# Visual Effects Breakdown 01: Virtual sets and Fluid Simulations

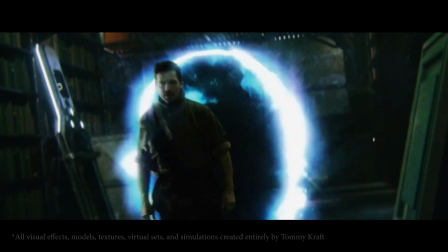Hey, what's up everybody? My name is Tommy Kraft and I am one of the co-creators,
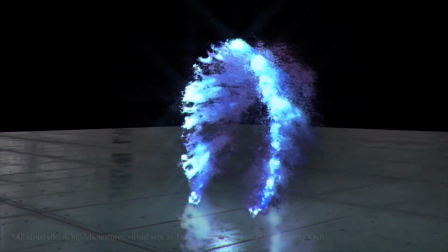writers and directors on Electron Blade as well as the visual effects artist and today I want to take you through
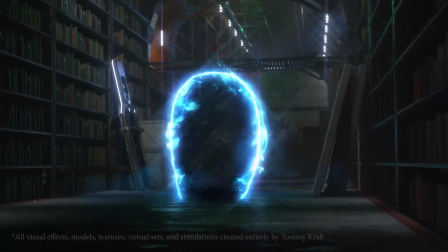this shot of one of our characters Cephas played by Ed Trucco and show you just a little bit about how
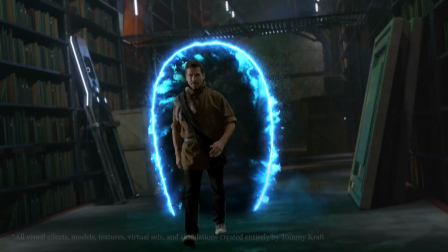it was created. So let's get started. Any shot of course starts with the basics.
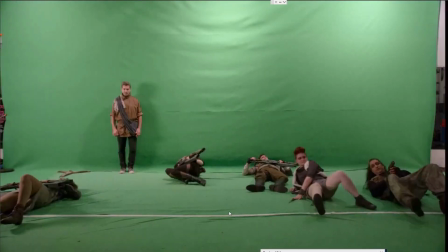The shot from our shoot which of course was all green screen.
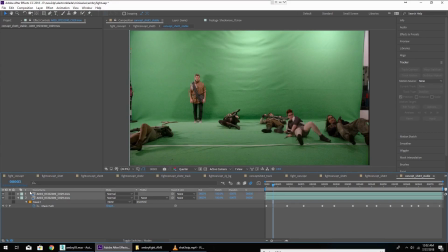You see there's a number of people on the ground they actually have to be masked out because they're not supposed to be there that was a
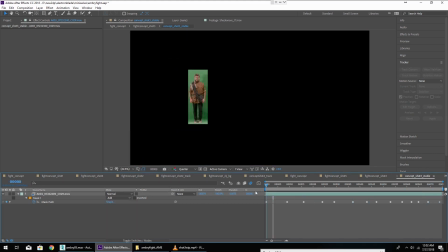mistake when we were shooting so we had to cut out here and also stabilize the shot because there was some camera movement we didn't want
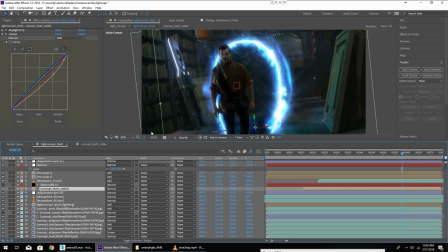now you may be wondering how do we get from here to here back
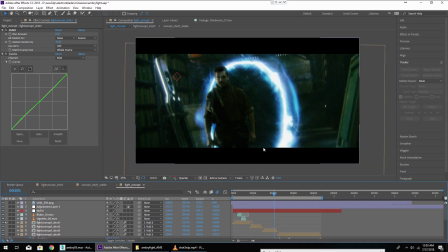to here which is our final shot with the black bars and everything on the top and bottom to make it nice and cinematic well at
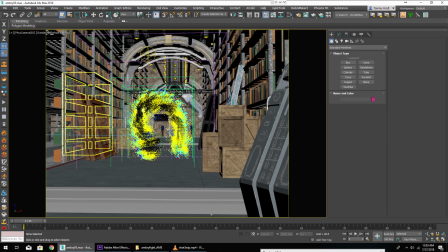this point we have to go to another program 3ds max and this is where
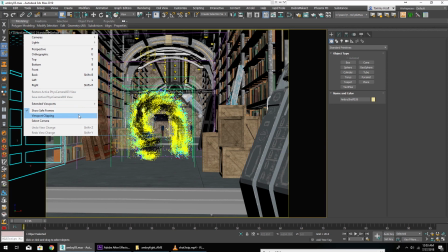our virtual set of the Ambry lives the Ambry is this location in the electron blade universe
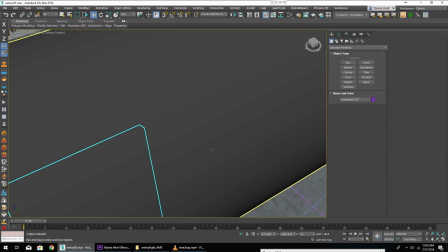as you can see it's a very extensive virtual set
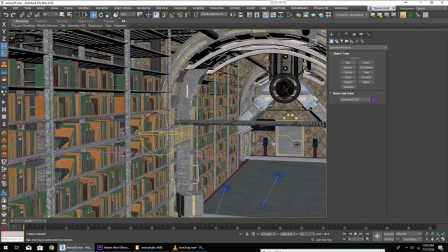all of these books are modeled and textured they're obviously repeated
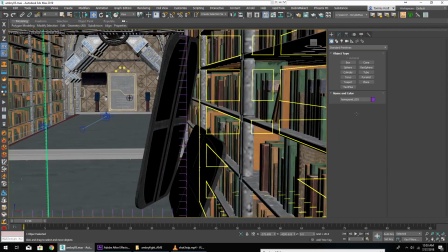because there's so many but all of the shelves everything is modeled in the basically this is
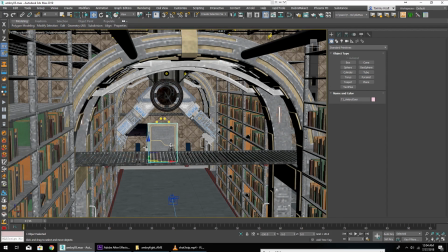a warehouse where forbidden knowledge has been stored. Come over here, the door modeled and textured,
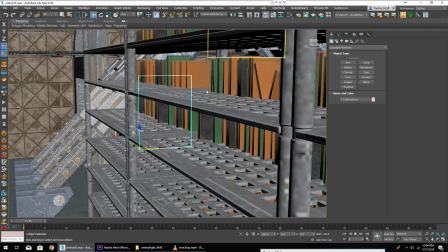everything individually modeled, textured, the whole set lit over the course of many, many hours.
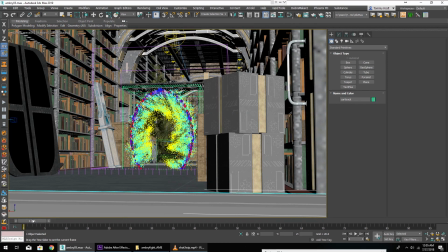So now that we have a virtual set we need to create our camera movement and
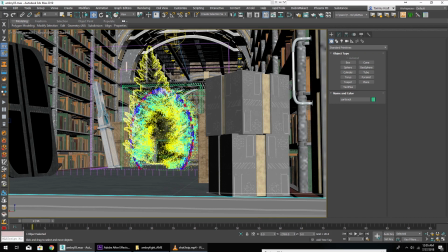this is before we even get into the visual effect of the TransMap portal.
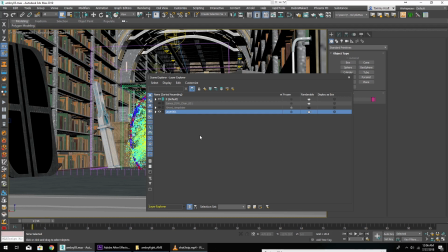Now I've put the books on their own separate layer here in 3ds Max because there's so many of them that having them on all the time slows down the program so this way I can just go shut them all off while I'm working and for now I'm also going to hide this transmat
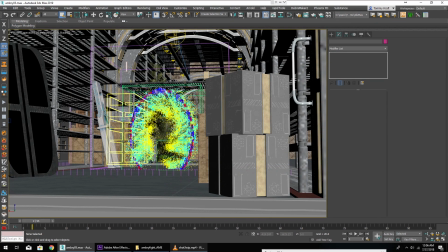effect because that's also slowing us down.
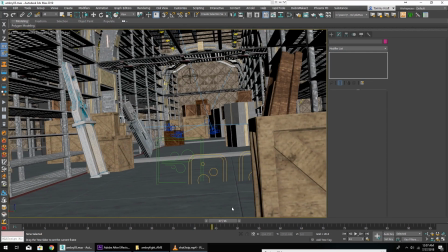Now we have this virtual camera that just kind of moves up and through the scene and this is where Cephas walks out.
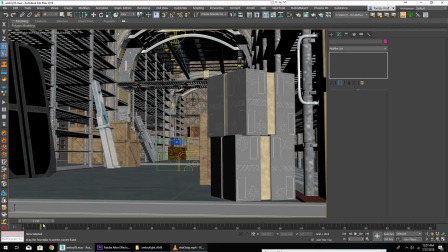Now this movement as you can see is created entirely in post because our source footage
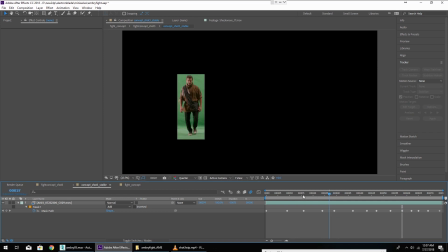if you recall was a fairly static shot of
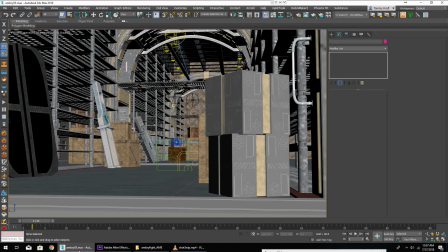just the actor walking by camera the advantage here is that we don't have to motion track a 3d movement which saves a lot of time and can bring a lot of flexibility in post especially on an indie budget all right so now that we have our
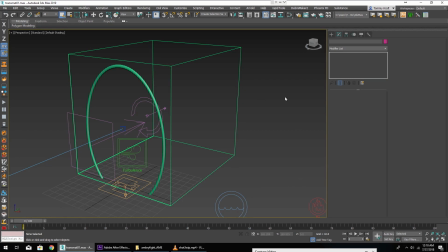camera movement the next step is to create our trans man effect so i have over here in a new seen in 3ds Max a Phoenix FD simulation setup and I started with this torus shape here
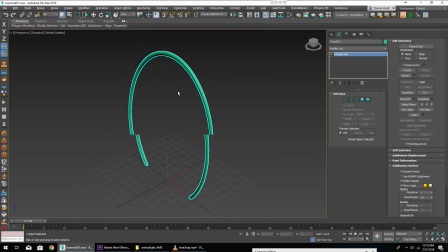there I just cut the bottom off to kind of give this the gateway effect and then using a Phoenix liquid emitter with
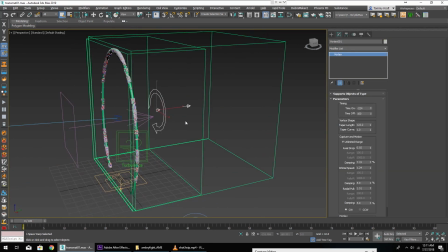the torus as its source object with some vortex action and some turbulence and a little bit of gravity and wind, we're able to get this kind of effect.
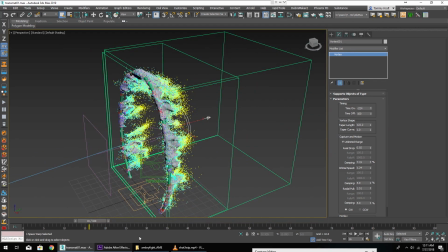And we are also simulating splashes and mist, which is contributing here, which is what we're seeing in these particles.
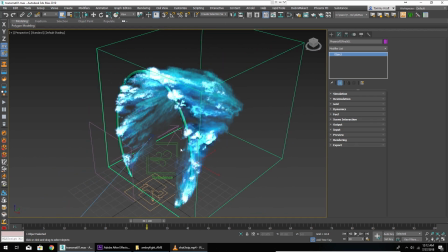So for the final version of the effect, we're actually hiding the liquid and not using it, and we're only going to be using the splashes and mist from it,
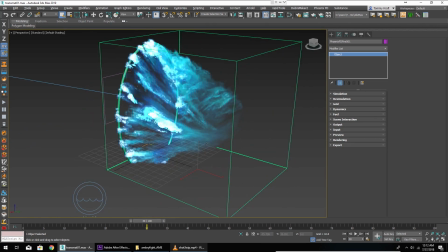and we're using the liquid mesh as a base to generate our smoke and fire.